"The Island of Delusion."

Hi there, I'm a film student and I'm going to give you my take on We'll be diving into five categories and scoring each of them out of ten. Total them up and that's the film's overall score. I'll also be talking about the clues and hints given throughout the film and prove that you are smarter than you think. Now, let's get into the story.
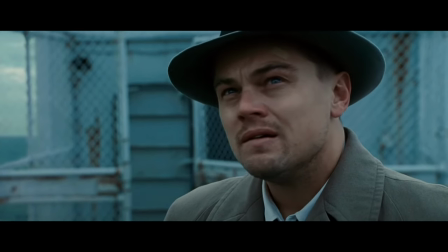0:24 I'll do a shorter synopsis before diving into the clues. So, the story begins as US Marshal Teddy Daniels and his new partner Chuck travel to Shutter Island,
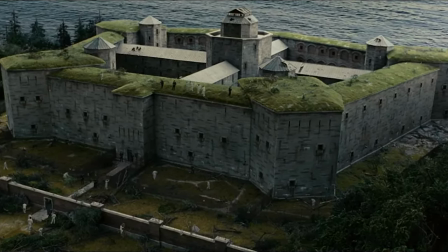0:31 a remote psychiatric facility for the criminally insane to investigate the disappearance of a patient named Rachel Salander.
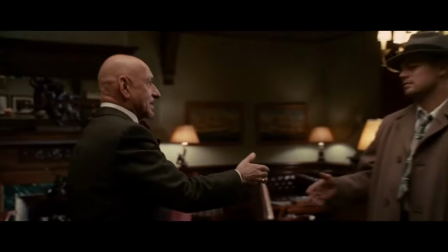0:37 When they arrive, they're met with an unwelcoming atmosphere and meet Dr. Cawley, the head psychiatrist, who just acts super sketchy.
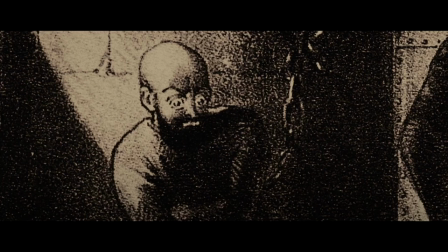0:44 As Teddy delves deeper into the investigation, he uncovers disturbing clues that suggest something sinister is afoot on the island.
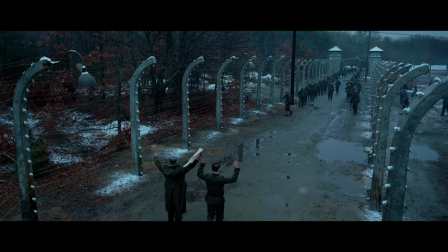0:49 He becomes haunted by his past, particularly during World War II and the death of his wife in a fire set by a patient on the island named Andrew Ladis.
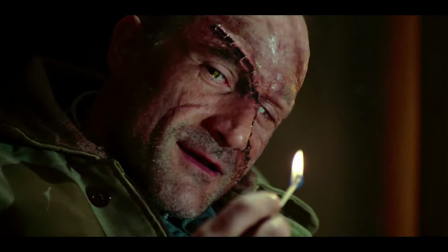0:58 Teddy's search for Rachel slowly turns into a search for Ladis himself, letting the personal agenda take over.
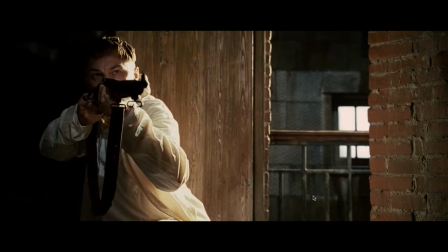1:03 He begins to question the motives of the staff and becomes increasingly paranoid and distrustful.
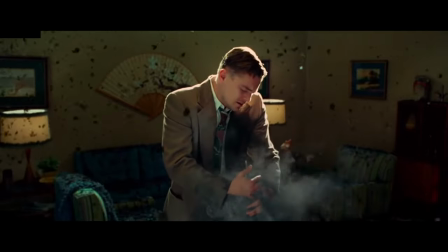1:07 Teddy starts seeing illusions of his past, like his wife dying in a fire, his dead children dripping with water, and flashbacks to his time in World War 2.
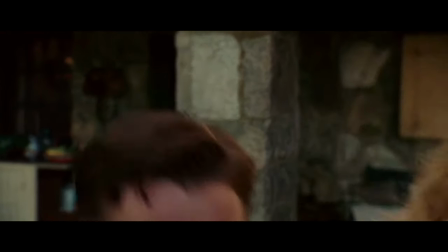1:15 Turns out he killed his wife after she killed their three children.
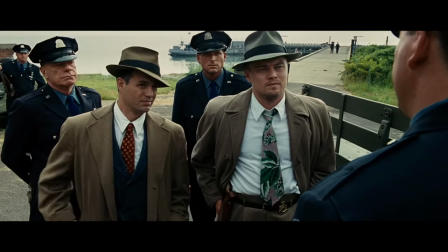1:18 Teddy's mind created the fire, and the idea of a Teddy Daniels, and everyone around him was in on it, even Chuck.
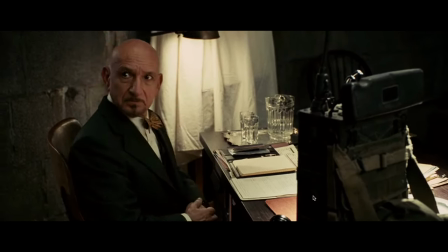1:25 This was all an experiment by the facility to see if he faces reality, as if not, they would have to lobotomize him.
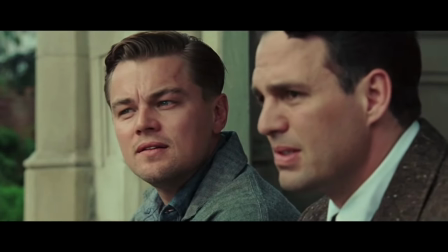1:31 We realize he actually does face reality, but wants the lobotomy anyway, saying...
Which would be worse?
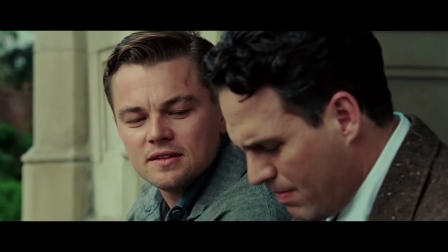1:38 To live is a monster, but to die is a good man.
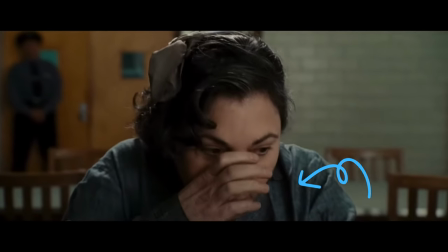1:44 Now what if I told you all along that there were signs about what was real and what was just an illusion? Well, to start, in every flashback of his wife, we see what he wants to believe.
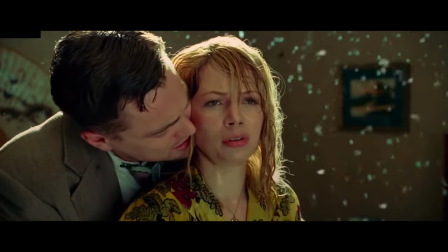1:52 You know, with her in the fire. But if you look closer, you can see her drenched with water coming from her stomach.
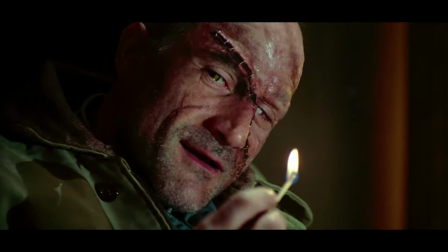1:58 This is just one example of how fire and water highlight what's real and what's Teddy's delusion.
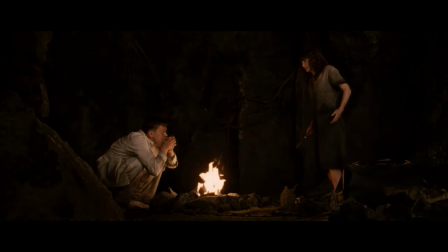2:03 Whenever you see fire or smoke, it usually means Teddy's hallucinating. like when he meets Rachel Solando.
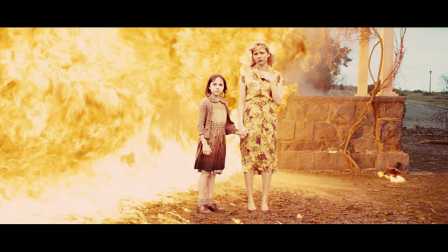2:08 She's an illusion due to him being off his meds and suffering from withdrawal. And when Teddy blows up Cordy's car to cause a distraction, we also see his wife and child engulfed in flames.
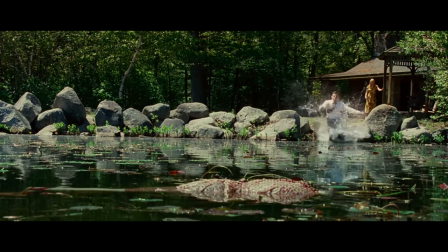2:17 Let me know if you managed to clock onto any of this in the comments. Water, on the other hand, shows Teddy the truth and shows us how close he's getting to the truth.
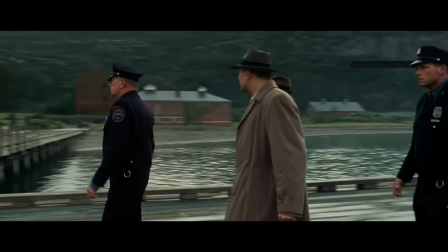2:24 The storm keeps him stranded on the island for one. A better example would be when he's in his dreams.
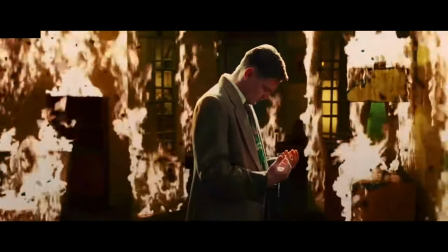2:29 Water's dripping from pretty much everywhere, even if the house is on fire. In summary, Shutter Island is gripping as hell and keeps you on the edge of your seat with its twists and turns that really catch you off guard.
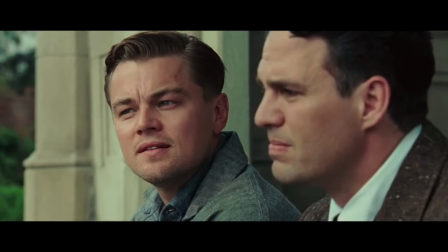2:38 The film explores themes of guilt, identity and the nature of reality, leaving audiences questioning everything they thought they knew. I'd happily rate it a strong 9 out of 10, but I'm not sure whether I should rate it a full 10, so you let me know in the comments. I want to mainly talk about DiCaprio Kingsley and how characters react to Teddy's illusions.
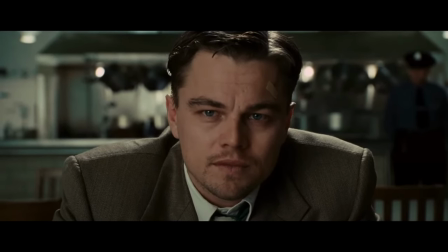2:57 So to start off, I feel Leonardo DiCaprio was a key part in keeping the audiences guessing as to what's real and what's fake.
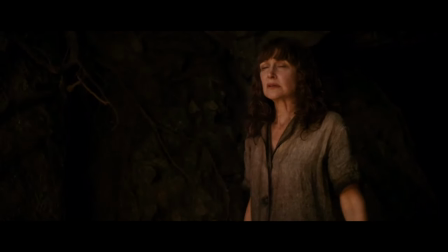3:03 He needed to seem so sure that his illusions were reality to the point where we believe him blindly.
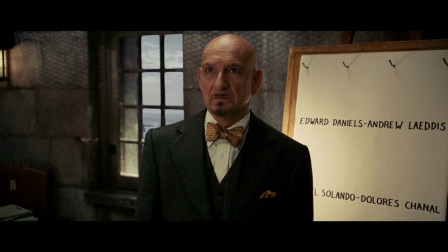3:08 And I feel for most viewers, it worked really well.
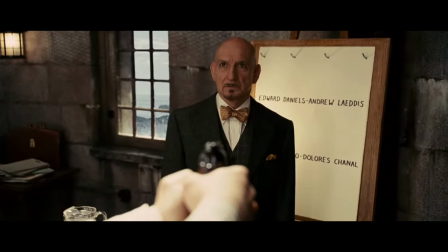3:10 I imagine if you've seen the film, you didn't get the twist until toward the end because DiCaprio's acting made the imaginary character, Teddy Daniels, so believable.
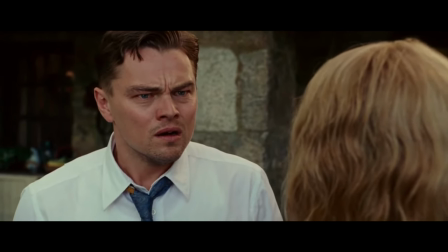3:18 Also, the scene where he finds his children is just bone-shitting. He did so well for that part in particular. In an interview, he talked about how in-depth the character was and how he had a ton of twists and turns just trying to understand him. He said, Like with any character, you want it to be, um, complex, and this was one of the most complex characters I've ever gotten to play, if not the most complex character I've ever had to play.
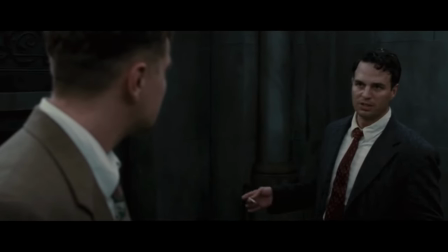3:42 And before I talk about Kingsley, I just want to say I didn't really find Ruffalo's performance outstanding in any way.
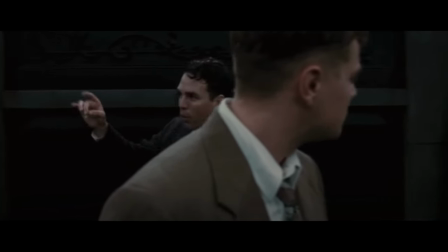3:48 It just fell a little flat, so that's why I guess I'm not talking about him too much.
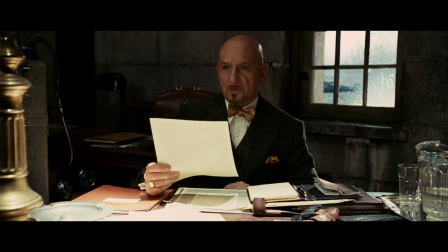3:52 Anyway, I felt Kingsley was so brilliant in the fact that his performance is so subtle on your first watch, but then when you watch it again and look closer, you see what's actually happening.
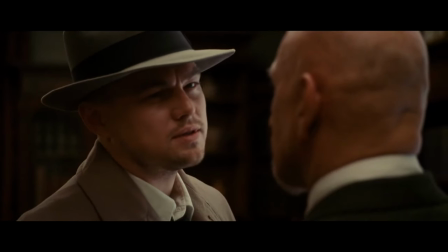4:00 Take the first time he meets Teddy, he subtly brings up water torture and drowning to try and see his reaction.
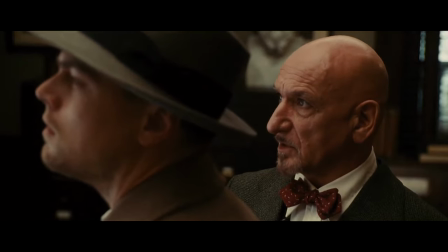4:06 Take a look at this.
We submerge them in icy water until they lost consciousness or even drowned.
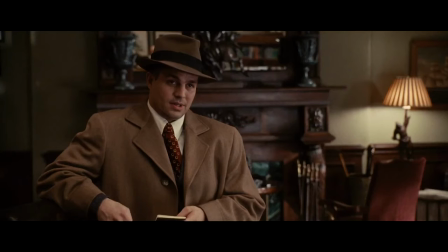4:13 And now?